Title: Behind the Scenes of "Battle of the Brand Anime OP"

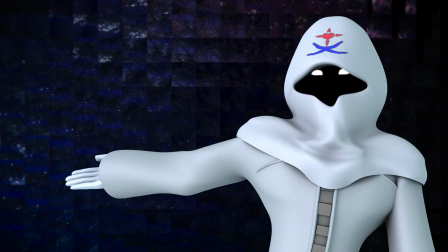0s
Hello everyone, this is Skylar Fox. Recently, I had just animated a video exclusive to Nerd Odyssey.
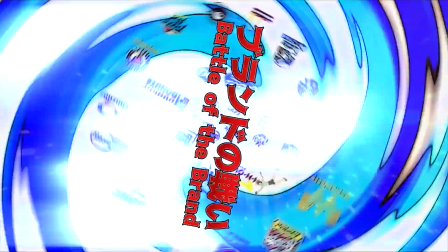6s
It is an opening sequence to a hypothetical anime called Battle of the Brand.
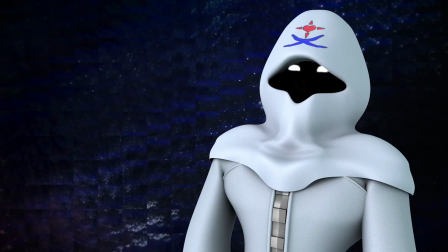11s
Today, I am going to be giving a general overview over how this video was made.
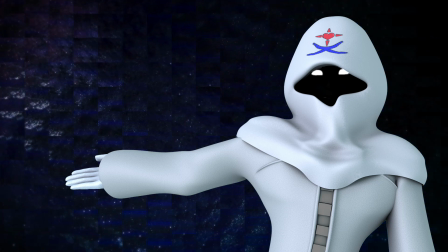15s
So if you haven't already, make sure you head on over to Nerd Odyssey's channel and watch that video first, and then come back here when you're done.
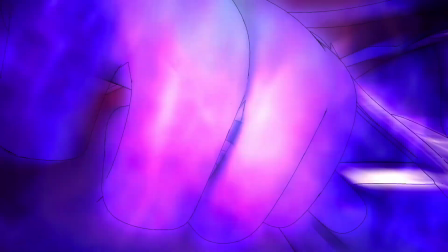22s
A little over 2 years ago, I reanimated the third opening of JoJo's Bizarre Adventure, but this time using villains from the Kingdom Hearts series. I had a lot of fun making this video and had the desire to make another anime opening type of video.
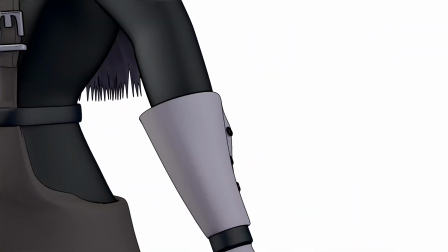36s
But this time, I wanted to be a little more creative with it. I didn't want to simply reanimate an anime opening that already existed,
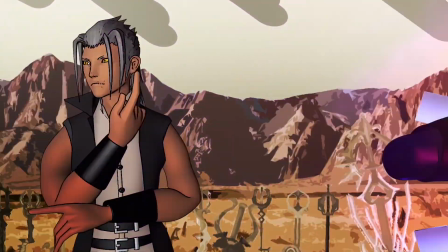42s
but instead I wanted to create a brand new opening from scratch for a hypothetical anime that doesn't really exist.
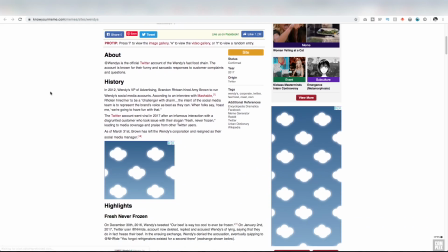49s
Around the time, memes around brands on social media pretending to have a personality started becoming more common,
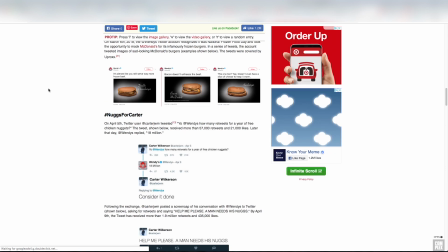56s
like how Wendy's Twitter account is dedicated to roasting McDonald's and making hot,
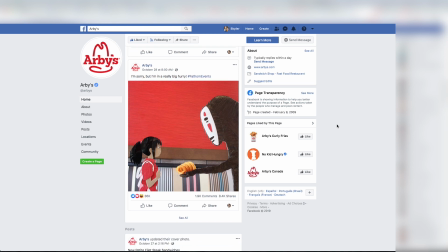61s
bold takes, or how Arby's would make nerd culture references to things like upcoming movies,
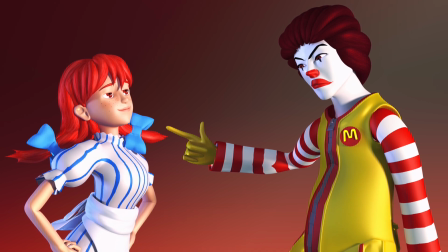66s
video games, or anime. So I decided that the hypothetical anime would be about fast food brands in an all-out war, fighting for every potential customer.
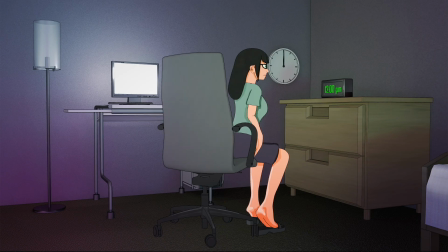75s
I then centered the opening around a single protagonist who was getting hungry at about lunchtime and was thinking of a place to eat at,
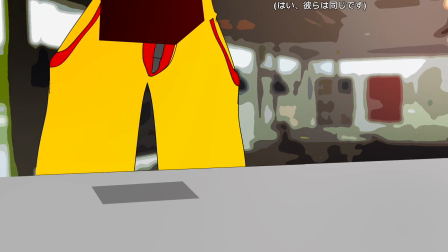82s
only to then get bombarded with every corporate mascot seeking to pull her into their restaurant.
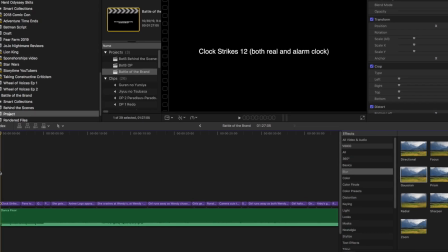87s
So generally, the first thing I do when making projects that contain music and/or vocals
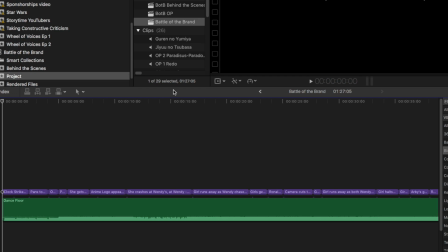93s
is actually to place all the audio in the video editor first before animating a single thing.
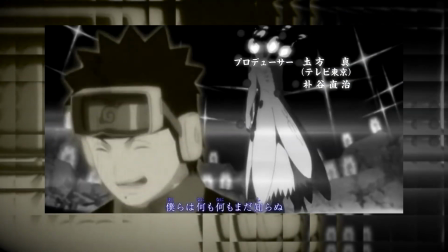99s
When deciding the song that would play in this video, I didn't want to go for anything really obvious or recognizable.
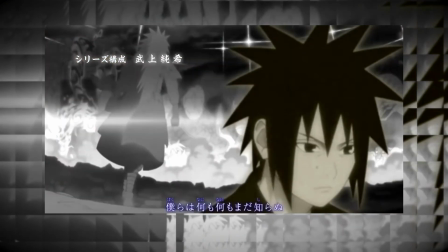105s
If I was to go with a song like Naruto Shippuden's Silhouette, or any of the Attack on Titan songs,
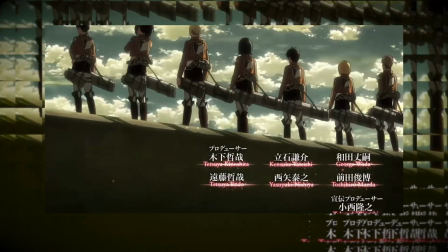111s
they'd serve more as a distraction from the actual video at hand.
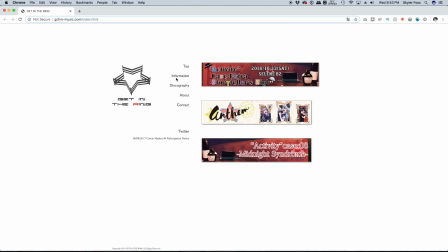115s
So what I ended up going with was this niche Japanese group called Get in the Ring, who make vocal songs based loosely off of the Toho soundtrack.
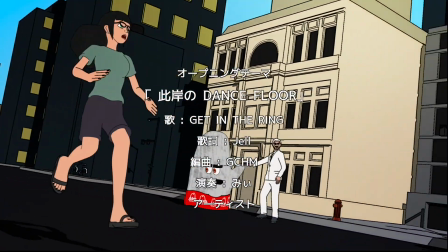123s
I decided to go with their song Dance Floor. I felt that this was a good match because the song definitely sounds like something that you'd hear in an anime opening,
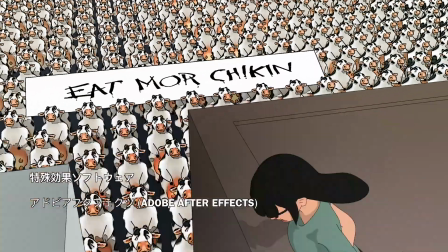131s
but most people would not have actually heard this specific song before, so it still feels unique.
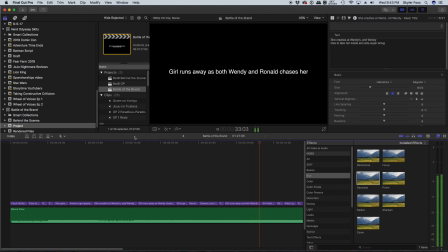136s
Once I have the audio in place, I time all of the events in my head according to the music, and place markers where I want certain scenes to occur. That way, when I start animating, I'll be able to segment portions of the song to ensure that the visuals never go off sync.
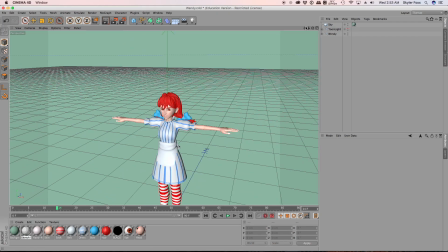151s
Then I began making the 3D character models.
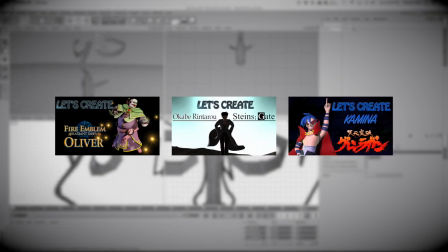154s
In the past on this channel, I've created 3 separate videos in which I go over my general process for creating characters,
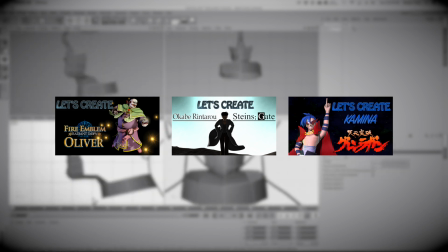161s
so I won't bore you with any of that information again.
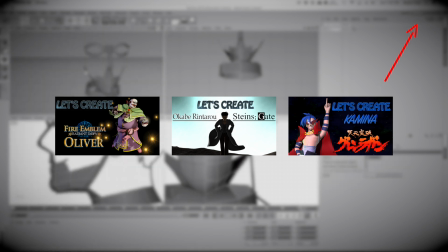163s
But if you haven't seen those videos before and you're interested in learning more about my general process for making character models, feel free to watch those videos.
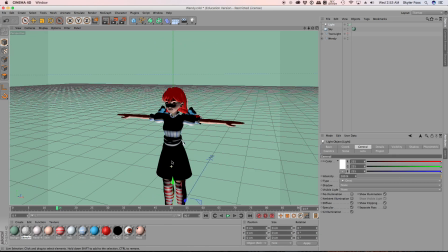171s
Because I wanted to go for a more stylized look for this video, I didn't really worry too much about any specific details.
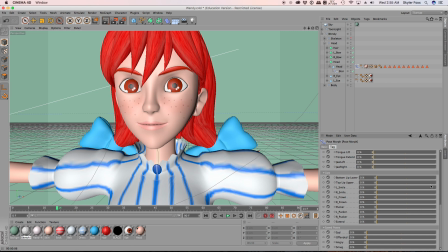178s
The idea behind the visuals wasn't necessarily to trick anyone into thinking that the video is 2D,
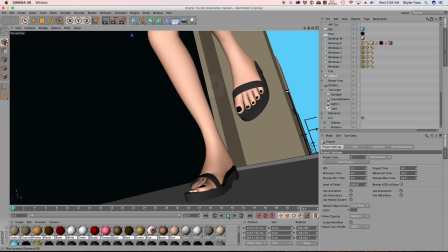184s
but really just to test my skill at creating a 3D animated video that could be stylized to be similar to 2D.
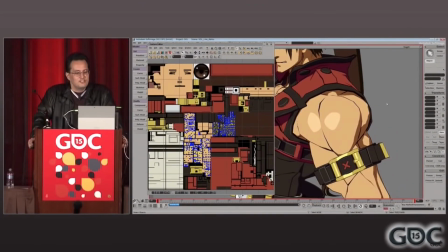191s
There are a lot of different techniques and plugins that companies and artists will use to try and achieve this effect,
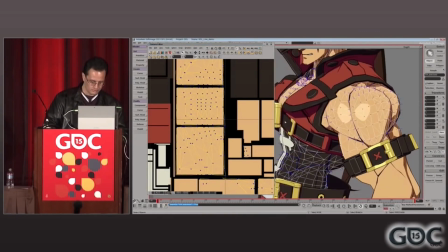197s
but for the scope of this project, I decided to keep things fairly simple.
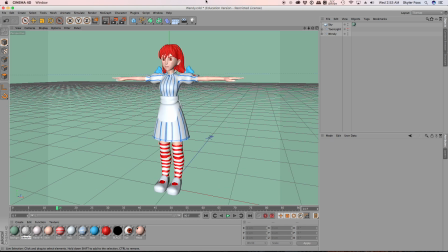200s
In Cinema 4D, I created an infinite light, and I turned on ambient illumination. With this, it creates this sort of flat shading where everything is lit evenly.
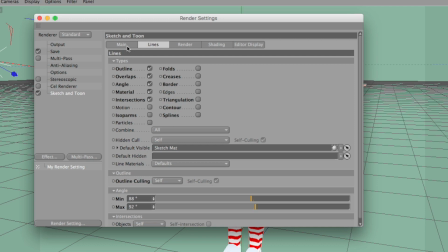211s
Then I go into my render settings and I add an effect called Sketch and Tune,
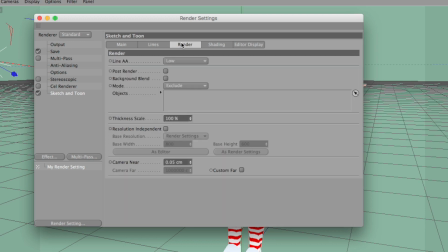215s
which will render everything in flat colors and will allow you to customize the background, shading types, and the type of outline that you would like the characters to have.
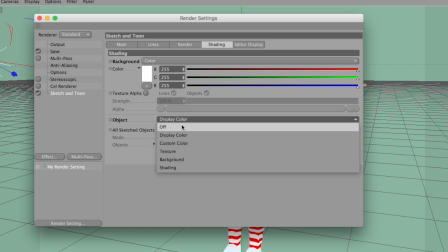224s
In this case, I just wanted to have the black outline around the character, so I turned off the background and the shading, so that way the shading is just what is default in Cinema 4D.
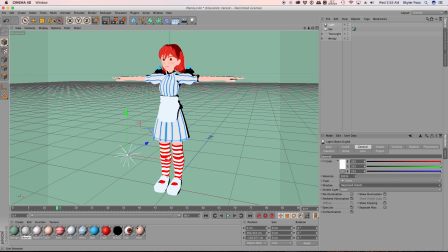234s
If I wanted to, I could tell the main light to cast a transparent hard shadow automatically, but I very rarely actually did this, and I will go over why in just a moment.